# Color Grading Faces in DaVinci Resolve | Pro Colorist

Hey, what's up guys? So in this video, I'm going to talk about grading faces in DaVinci Resolve and have your footage go from this to this.
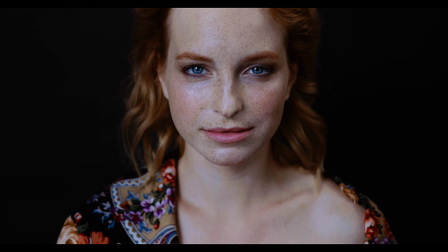0:08 In case this is your first time here, I'm Fred Trevino. I've been a professional colorist for over 10 years.
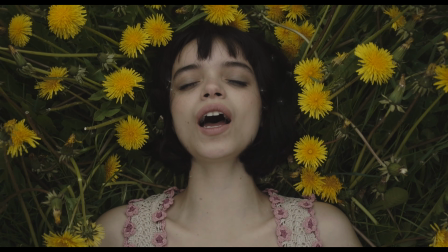0:13 I've graded about 60 feature-length films and hundreds of short-form projects for companies like Under Armour, ESPN, HBO, just to name a few. In this video, I'm going to talk about something that isn't talked about much, and that is grading faces and making them look as good as possible. Also, if you're new here, this channel focuses mainly on the creative side of color grading. There's a ton of great channels out there that focus on all the technical stuff, but here I like to focus on purely the creative side. So with that being said, let's jump right in. This intro intentionally left blank.
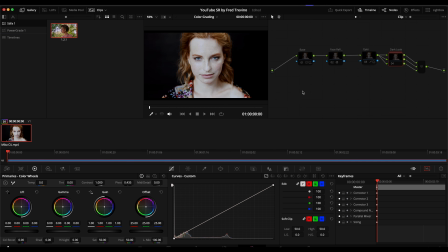0:45 Okay, so here is where we started. So let's jump right in. The first thing I did to this clip here is, as I typically do, is just a base grade.
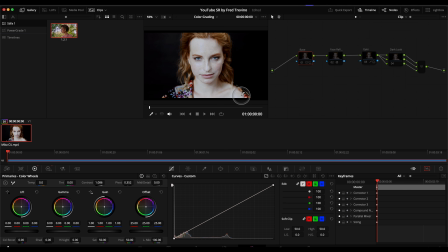0:58 You can see that initially, or at least, how I looked at it, her face was way too bright, a little bit. She wasn't overexposed, but you can tell that she has very light skin. She's redhead, blue eyes, just has very light skin,
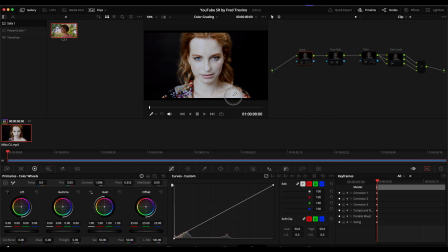1:15 and that kind of skin tone is very easy to overexpose, blow out, and it just looks very bright. Okay, so the adjustment was just, a very simple overall exposure adjustment here in the HDR tools. And then after that, it was just simply a very small contrast boost.
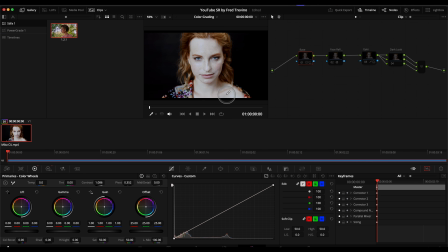1:35 Overall, this was well shot. There's just a few things that, need to happen to really make it look good. So this base adjustment basically just went from here to here.
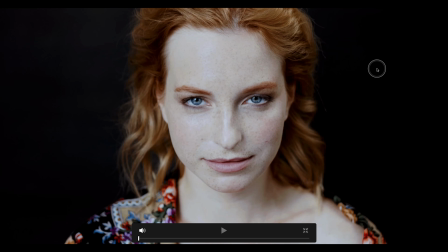1:47 So let's blow that up. Again, before, check out mainly her skin tones to that.
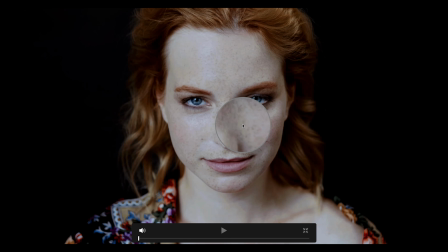1:54 So now we can see a little bit more detail. We can see that she actually has freckles. Before you couldn't see any of that. And then with the contrast, that's something I really wanted to see.
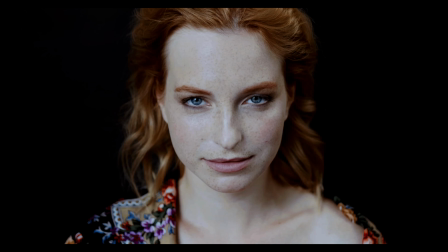2:05 The texture in her skin, her freckles really show what her skin looks like.
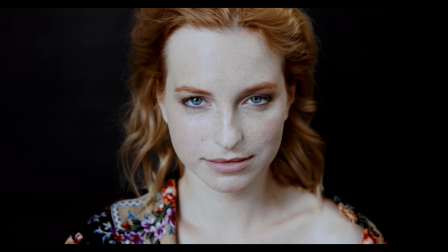2:09 And again, it was before, after.
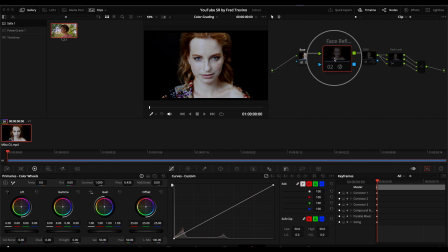2:13 And then for this next one, we'll kind of show you a little bit of the benefit of having the full version of DaVinci Resolve. This is the OFX plugin called Face Refinement. And what's very cool about this is that as soon as you analyze it, it actually,
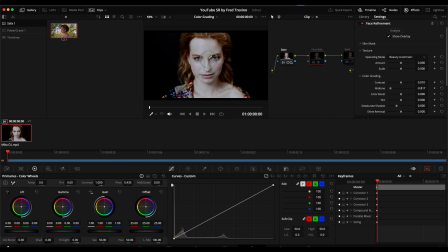2:31 as it's called, it analyzes the face, the lips, the eyes, the cheekbones, the forehead, everything like that. And so let me just show you what I did here. And this one you definitely have to see in full screen.
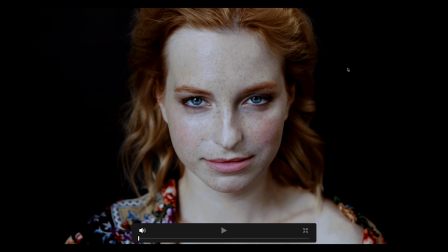2:42 So before, after, before, after. And let me just kind of dial in and let you know what I actually did.
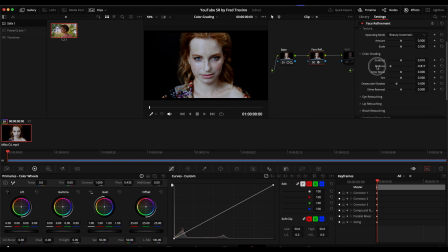2:56 Really what I did here is I adjusted the midtones in the skin tones. Okay, so if I reset this, you can see,
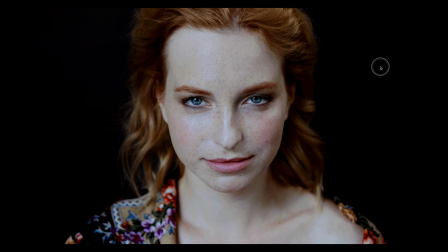3:04 again, that was the before for midtones and face refinement, and then after, before, after. Again, just trying to get as much detail into her skin tone.
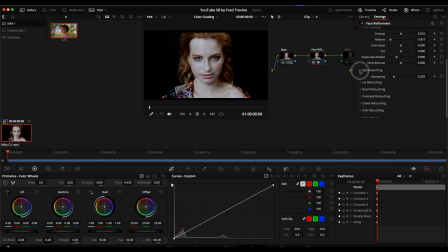3:20 And then from here, I went down, I did eye retouching. You can see there's a lot of really awesome things. This is one I use a lot. I didn't use it here, but it's great shine removal. We've all had situations where you shoot something, the person, maybe it's an interview, they start sweating,
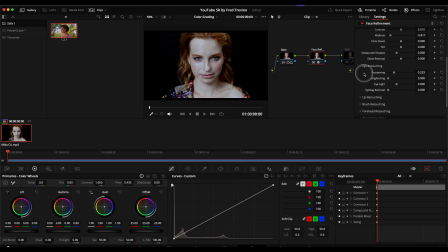3:40 they start getting very shiny, and this will help reduce that. And then one thing I also use a lot is for eye retouching, I did sharpening.
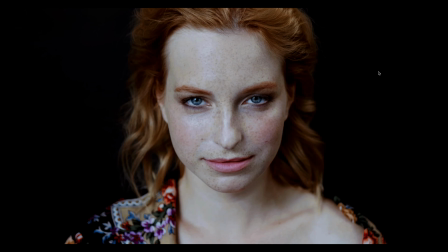3:48 Okay, this might be a little hard to see over the compression of YouTube,
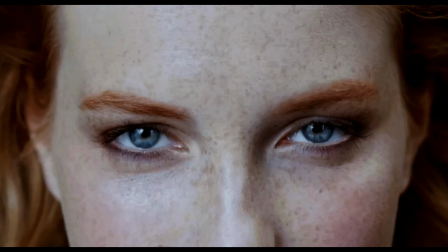3:53 but if you look at the eyes, before, after, before, after.